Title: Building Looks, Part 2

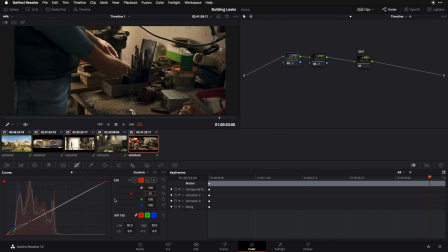[8:05]
It's funny because when you dial it in pieces and you're working in a nuanced way like this, you may or may not feel the adjustments as they're coming in, and it may or may not feel like you've really done much until you turn it off. And then, at least to my eye, I really miss it.
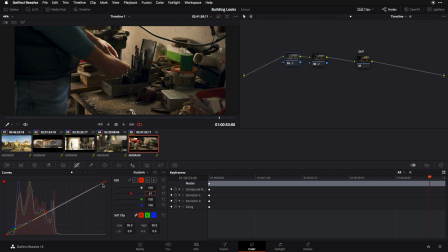[8:21]
And I think what I'm missing when I turn it off and what I like when I turn it on is the two things that we identified at the start of this video. The first being depth, where shadowed areas just feel further away than better lit areas, middle to upper exposed areas.
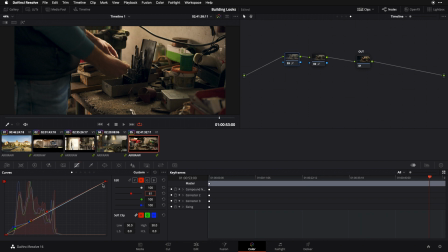[8:36]
There's some nice depth happening there. And then separation as well, where the dominant colors in the frame have more contrast against one another. It's easier for my eye to read the image. The image becomes more legible, which is fundamentally a pleasing experience.
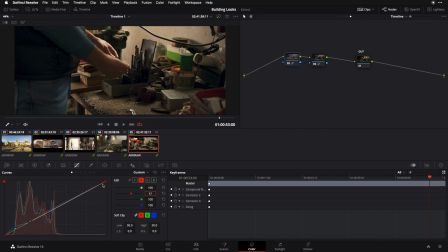[8:52]
So again, off and on, it's not night and day, but it's a significant improvement, and it's one that you're gonna reap the benefit of on shot after shot after shot because it's being deployed at a global level in your overall look. So again, if I'd had the desire to,
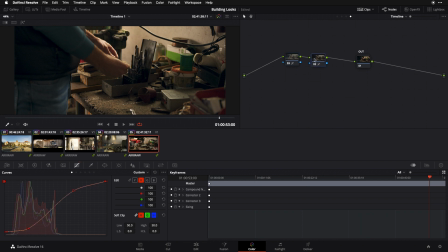[9:09]
I could have gotten this same result by nudging my individual channels within my custom curve over here in this original curve node, but by doing it in a separate node, I can audition my split toning and my overall luma curve component separately,
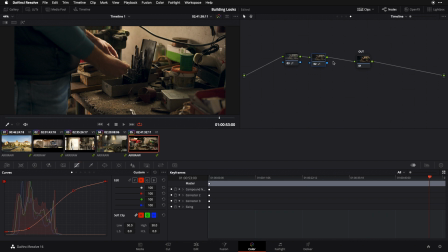[9:25]
and I can continue to fine tune those things throughout my project without worrying about inadvertently bumping another attribute that I'm not trying to mess with at all. So the last thing I'm going to do here for organizational sake is start to label my components, because we're going to continue to add more and things are going to get more and more confusing.
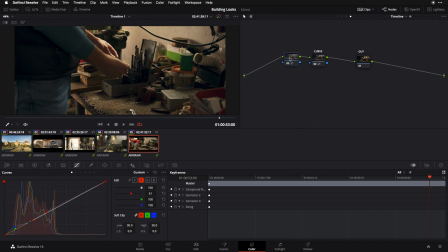[9:43]
So I'm going to label this one curve and I'm going to call this one split. And I'm now in an ideal position to continue to add layers of global look attributes in the rest of our series. With the refinements we've made today, our look is really starting to come together and to give us a consistent feel across all of our shots. We're now ready to tackle the finer details that really make or break a great look. Now, if you're a busy independent filmmaker or a content creator or a post professional, you may not always have time to build a look from scratch like we're doing today. For these situations, I've developed Koloid,
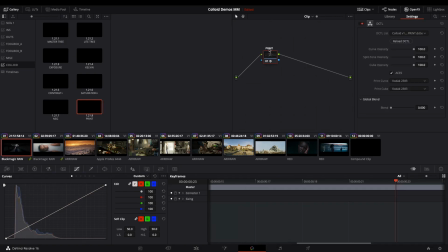[10:19]
a set of DaVinci Resolve plugins which allows you to quickly develop a look without the hit or miss black box quality that you get with a LUT.
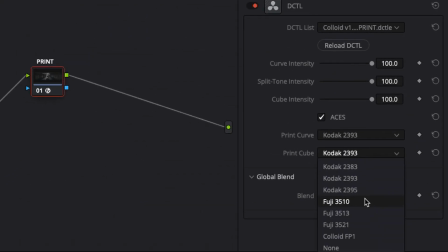[10:27]
Everything is fully adjustable and fully under your control. If you'd like to learn more or grab a free 24-hour trial, check out the link above, which I'm also going to leave down below in the description. And if you've enjoyed this series thus far, be sure to check out part 3, where we're going to use color theory to create a harmonized palette for our images. See you then.